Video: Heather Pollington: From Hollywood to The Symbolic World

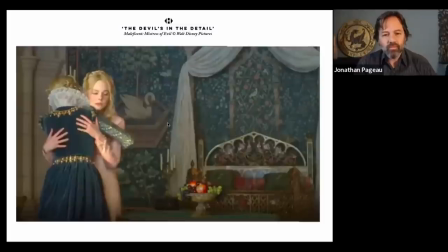[41:54]
their name is briarose and then obviously got this kind of chained um swan here yeah um which is obviously like a kind of reflection of the narrative and that's i mean i think that for people it's important to see in how
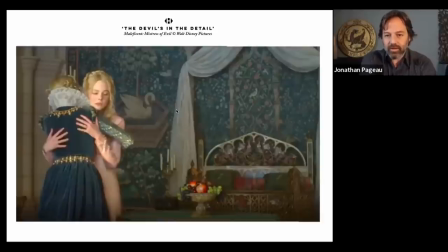[42:10]
subtle it is right because it and it won't read consciously for people but you know when you add up all these very subtle connections in a in a story that's when people get a
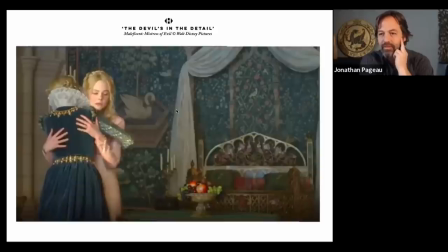[42:23]
kind of magical sense of coherence even though they're not able to and that's you know like some of the symbolism that i point out even like in bible stories or in myth or whatever uh you know the the the explicit links i point out are perceived by people implicitly people can perceive coherence they
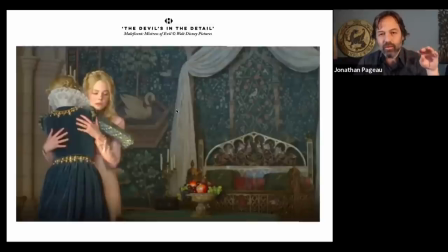[42:41]
can perceive they can perceive analogical coherence even though they can't explicate it they just know that the story is good and they remember it but they yeah so like pointing it out is fun and it's wonderful because it helps people see how these things are built but uh someone would watch the movie and
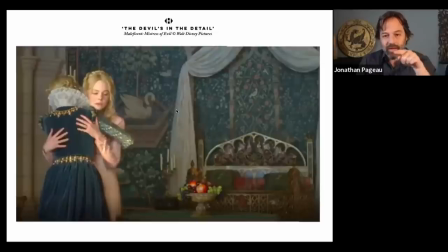[42:58]
get a sense of coherence without if you pointed it out like you said oh look at the same color of a dress and the rose and then the the swan in the background oh yeah okay that makes sense but they don't even need to see it for it to work you're absolutely right and whenever i meet
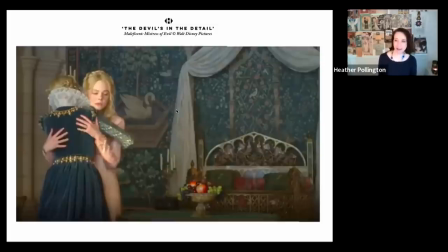[43:14]
people who've seen films I've worked on I never want them to have noticed my work because because if they've noticed it probably it's probably a bad thing you know the what you want is just for people to come out and say I really enjoyed the movie you know that's what you want and you don't want them to say
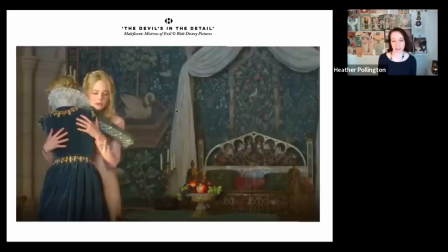[43:31]
I like that tapestry in scene three because again it really shouldn't be detracting from the actors for starters and secondly you don't want that symbolism to be you know too overt because you know it's too much um so yeah you like things
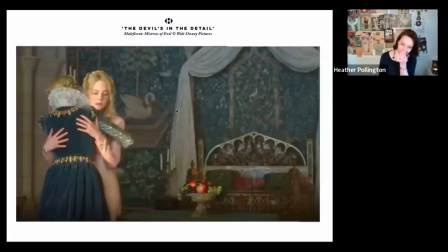[43:48]
kind of being being hidden I'm it's nice to to hear you say that you think they're subtle because I always worry like is that too much but like you say I think most people watching it probably wouldn't notice no but I definitely know I mean these are the things that I noticed but I think most artists
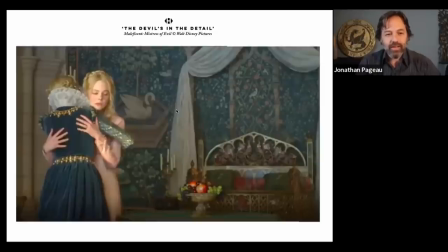[44:03]
would have more sensibility to to seeing that like I said the work you did in Hellboy 2 I just remember because it was it seemed to me so rare that that this type of detail was included in movies that it just really stood out for me um and the same i remember watching the bond film and it's
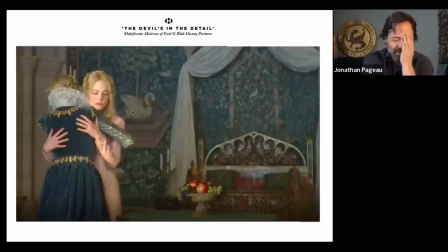[44:21]
and and the same just feeling like it was so well done i mean like everything was so beautiful not beautiful not beautiful in the sense of attractive but beautiful in the sense of appropriate like all the scenes that were appropriate yeah I think I think um what
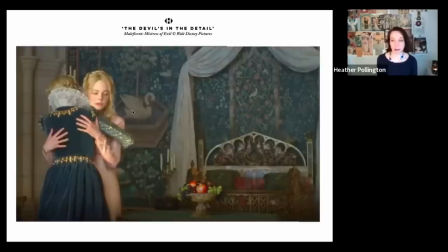[44:38]
you're saying is usually due to having a really good director uh because there's so many of us involved in the process if you have a director like Guillermo or Sam Mendes who really know what they're doing they can really lead everyone in one direction um and every if everyone knows what they're doing it's great um
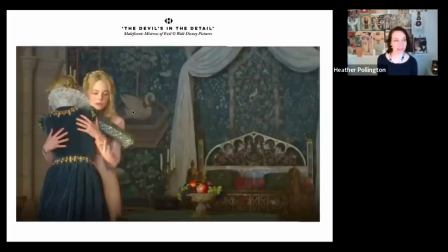[44:57]
some some films I've worked on haven't had that leadership and at that point everyone's guessing and it can be you can imagine the results um well we've all seen like we've all you know and I hate to use specific examples but I will uh you know this recent series
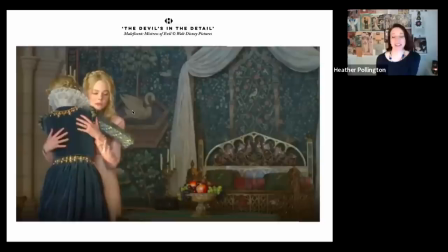[45:15]
that this sees the series what it's called the chosen the Jesus series you know okay it's like it you can see that there's no there's no capacity to create coherent visual spaces right it's like okay we need something that looks old we need something that looks
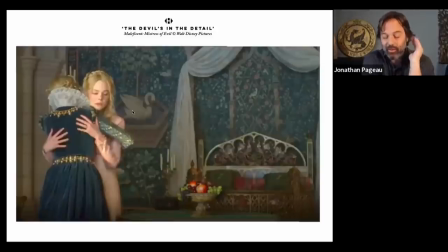[45:32]
oriental like so we just kind of put things in there and i and some of it is budget i totally understand and i sympathize with that uh but it affects your perception of the story when you you you know when you you you're watching and there's no there's no sense of coherence and then compare that to for example
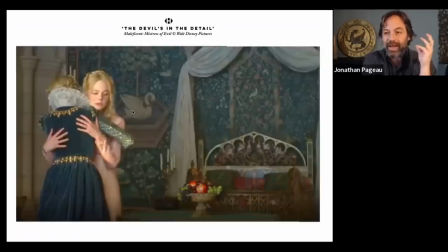[45:48]
watching dune where it it's not as if there's massive amounts of story in doom right it's it's like it's actually a pretty slow film but